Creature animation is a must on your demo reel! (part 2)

Maybe your human has a wooden shield, and the whole joke is about shield's gone, and then that's now the setup of a soldier, whatever whoever that cannot cannot really defend themselves against a ginormous dragon whatever the setup is right but maybe fire is a thing or you got bats they hang upside down and you know they don't really see well they got their sonar maybe lean into that maybe the whole upside down thing would be a funny dialogue where the camera starts and starts to turn around realize oh it's a bat or whatever or the blindness whatever like think about what is that specific thing we associate this creature with they need to go with that or go against that or in between i mean it doesn't to be you know either or it
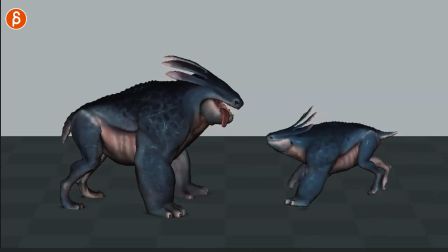491s
could be very interesting exploration of both and then you have something like this if you look at this clip here it's super cute it's great
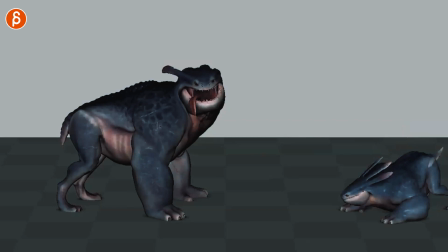496s
animation it's also great use of camera it just opens up the shot so it's not just stuck in this place you have that move where we break frame and then we go with them but the reason i'm showing you this is that
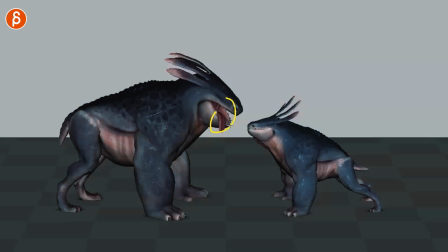507s
this is my dog all of this the moment i take a toy my dog goes all right let's go let's play what
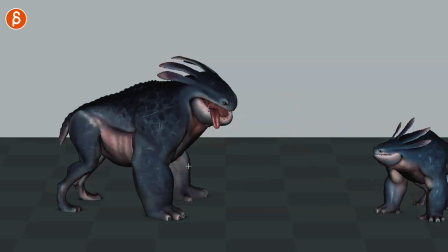515s
are you doing come on let's go let's go and then do something it's also really funny just the contrast of size the tongue is out there are already different personalities right
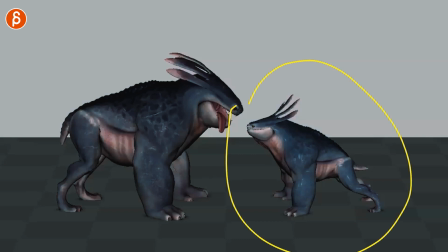523s
there in terms of the speed and everything and then go so it's basically when you have a creature that is not what we will you know think this is normal this is some alien creature you can move this in a specific way that's alien but then the danger is that the audience is not going to connect it's going to sound different look different move different as an audience you go like i don't know it's whatever it moves whatever so you can start thinking about maybe you can take certain character traits and movements and locomotion this behavior and put that onto your fantasy creature so that the audience has a connection so we go oh i recognize this somehow it doesn't have to be super overt like a dog thing or wagging the tail but they might go
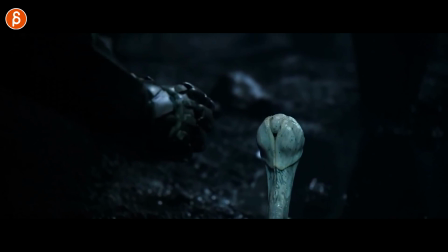557s
yeah i'm i'm familiar with this this scares me like a cobra thing or certain posture or bangs or looks or playful behavior so try to find a certain anchor point where you put that into your shot like ogres or whatever they might have some gorilla movement but it's the audience will go somehow subconsciously go i recognize this this makes sense i am you know afraid of it or not but if it's completely alien this
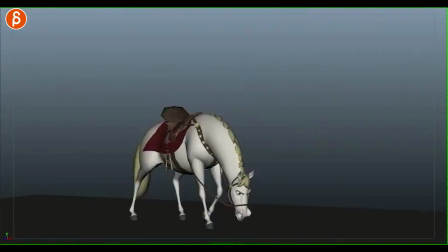579s
is a tricky thing to pull that off and sometimes you can be super obvious if you have maximus entangled it could just behave like a dog it just makes it funny so you can be super obvious or more subtle again this whole thing and about character traits is you need to lean lean and hard or go against it or a bit of a mix but all of that to me just makes it already much more interesting than just going default and kind of going by the
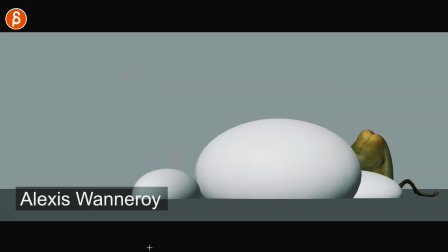598s
numbers then you have this example here i love this where you have this cracks me up every time you get a frog with a butt so now you have kind of neural specific creature behavior here and i love the contrast of the head it's such a great design
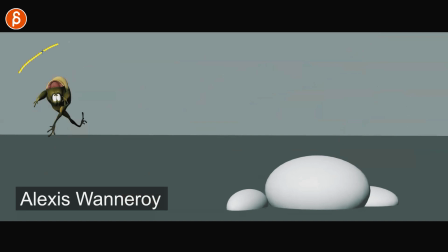613s
too really funny poses but then when you have this here let me talk about the set later on a frog you would expect a
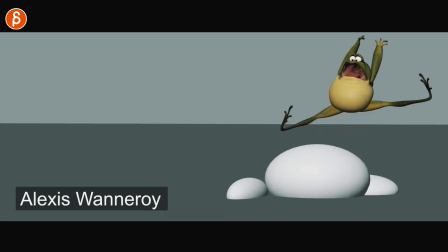620s
frog to jump that would be kind of like you know frog's jump now you do have a jump right there it's also great for contrast but you just don't
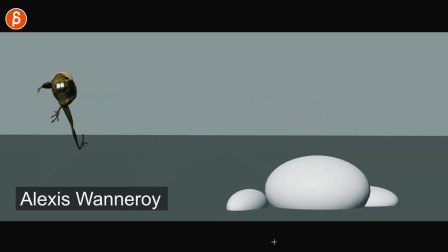628s
really expect a frog to do this as i'm going frame by frame look at this those steps are fantastic so a running and then jumping frog it's just a great moment where you just you just did not expect it just adds so much to just the comedy aspect of the scene and then speaking of sets i want to talk about environmental influences now you don't need sets if you watch my stuff you know i'm really heavy
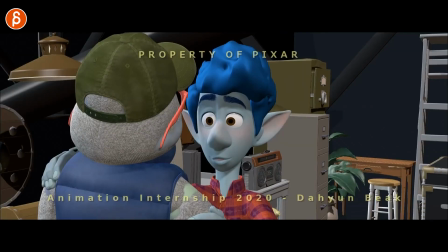650s
on props and sets just because they give you so many opportunities of just leaning interaction and movement and asymmetry we'll
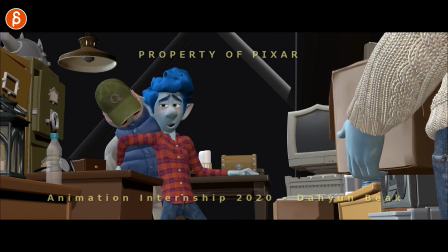657s
talk about that later i'm just a big fan of it also if you are going to work that's in feature again i'm sticking within the feature environment your characters will be part of a set they're going to interact they're going to do things and move things and touch stuff and it's not going to be an empty scene like the matrix where just there's nothing it might be but it's going to be probably an exception in the movie so it might as well be something that
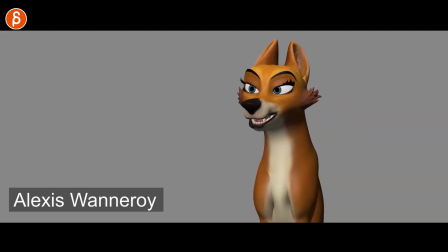675s
you start to get familiarized with and practice with camera moves and interaction with sets why not it just adds to your skill
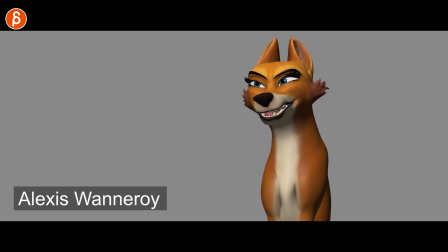681s
set but sticking with this here and i'm going to play this in full we were having an argument one day he was saying he was hungry i was saying i was
hungry he was saying i eat more i was saying that's just rubbish i eat a lot and he was like well i'm a guy and then that that
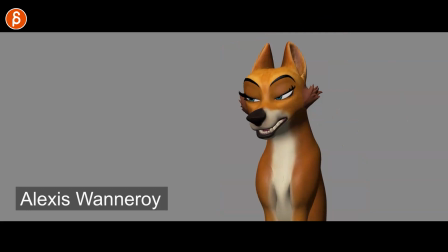693s was the end of it it's so good and it's just the character literally in an empty scene there's nothing else but it works really well